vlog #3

Hey guys, welcome to our third video log. Today we are doing Viking meat halls and the longhouses. Um, so the way we're going to do this is we're going to split this into two sections. First section, we're just going to give you some general information and some context for where it is in the film. And the second part is us analyzing some of the images that we used. First thing is the Viking meat halls. The way that they were organized were two or three very very long tables, about 12 feet long, um, with chairs on both sides. On the walls in the meat hall were covered with shields, swords, and all kinds of furs: bears, elks, foxes, and a lot of the shields and the swords were from, fallen soldiers. I mean, Vikings were pretty aggressive people, so tribes would be fighting other tribes, and your kinsmen would die, and so they would honor them by putting their armor and their shields and their weapons up on the wall.
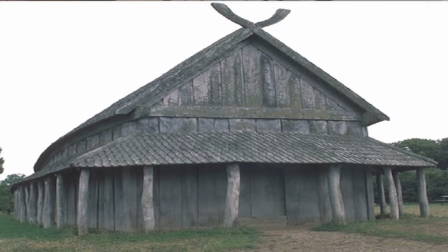[1:08]
And just for the sake of it, this image here, these are the exteriors of meat halls that are up today. But on the outside, they're pretty pretty bare design. Yeah, Realistic. yeah, minimalist is a great word. We're adding a little bit more flair to ours, especially around the door. So we're gonna talk about the Viking longhouses now.
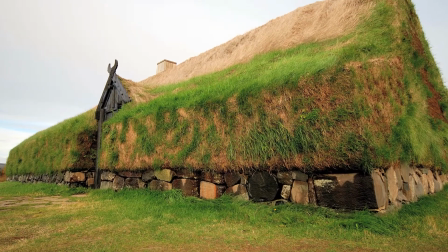[1:30]
It's essentially like the same thing as a meat hall, except the big long tables and the big elaborate detailed fireplaces are missing.
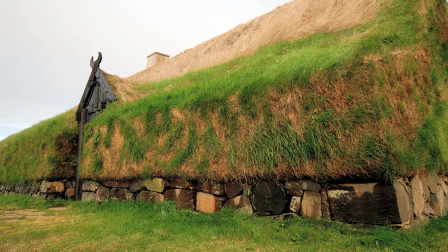[1:39]
Its main purpose is for residences. Yeah, there are smaller tables, just these big, massive 12-foot long tables are, and the throne's missing, of course.
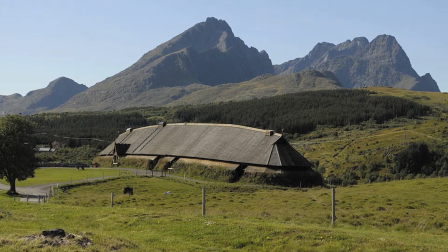[1:49]
Yeah. So typically these structures had a width of 15 to 21 feet and a length of 16 to 23 feet.
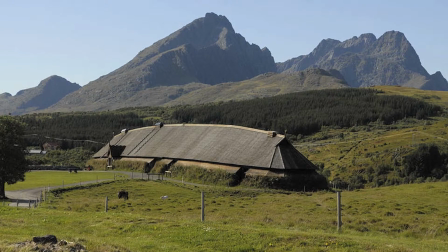[1:56]
The size all depended on the social status of the village.
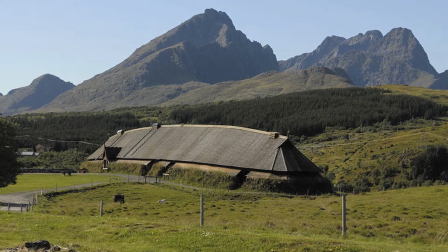[2:00]
In much of the Norse regions, these longhouses were built with wooden frames on a simple stone foundation. Walls were constructed of wooden planks, logs, or wattle or daub.
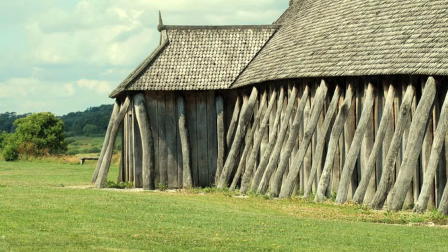[2:11]
So the walls of the longhouses would be lined with benches that were used for all manners, like sitting, eating, sleeping, and sometimes working.
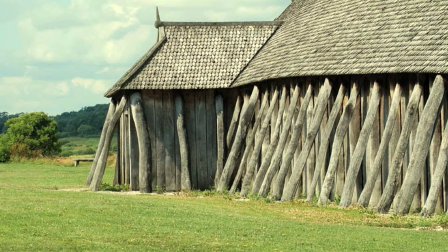[2:19]
Almost never did the longhouses have windows, but if they did, they'd be located on the ceilings and covered in some kind of an animal membrane. All natural light that came into the house would have been through the smoke holes in the ceilings or from an open door. So yeah, that's really the topic for this week, and now we're gonna break down these images.
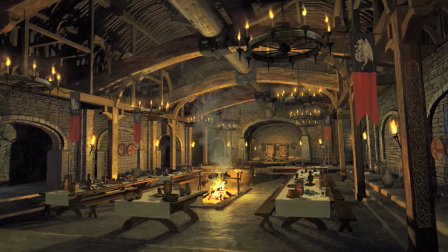[2:40]
Okay, sounds good. This first image we have is it's an interior of the Viking meat hall. This is actually concept art from Beowulf to the 2007 film.
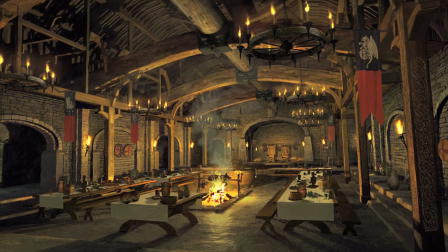[2:53]
Yeah. First thing I saw, I noticed the
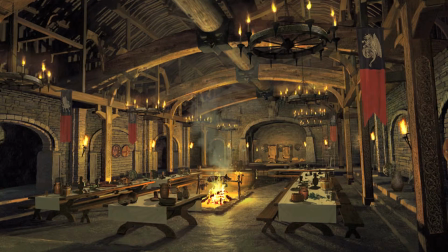[2:59]
lines of the image, the pillars, and the structure of the roof, and the table, the alignment of the tables.
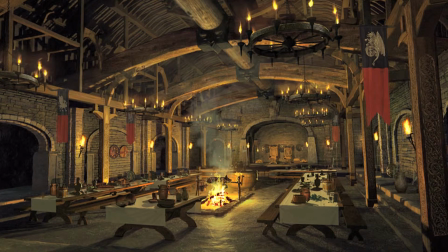[3:07]
It was all bringing your eye, into the center of the picture where the throne and the king all sits. And then there's one single light source, which is almost in the center of the image,
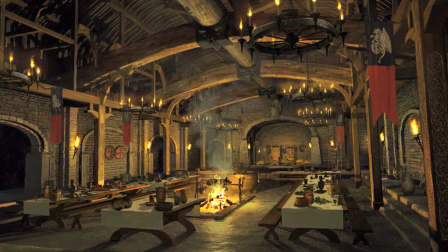[3:21]
which seems to be illuminating most of everything, which is casting these really harsh shadows from the tables up onto the ceiling,
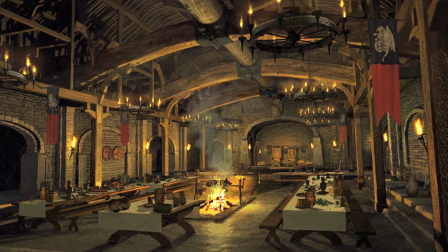[3:29]
from the cross beams, and this high contrast makes the center of the image, the home of the image, seem very inviting.
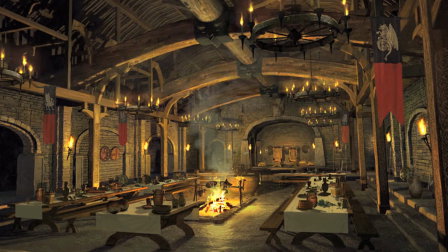[3:37]
Where it's all centered around, the tables are all centered around this, and there's the big pot for the stew or whatever you're cooking for the evening, and so it's very inviting and brings us again back into the center of this image.
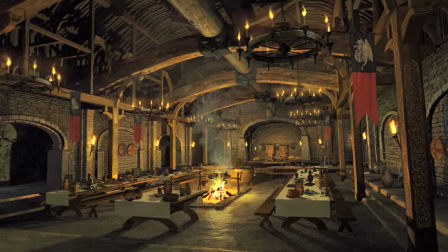[3:53]
And when you say inviting, I thought of the color tones. They're very warm.
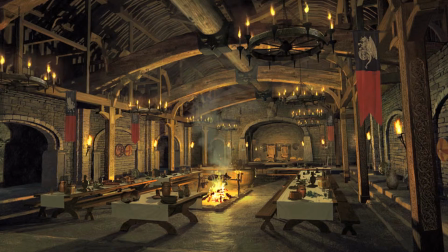[4:02]
It makes me feel safe, and that's the mood that we're trying to set.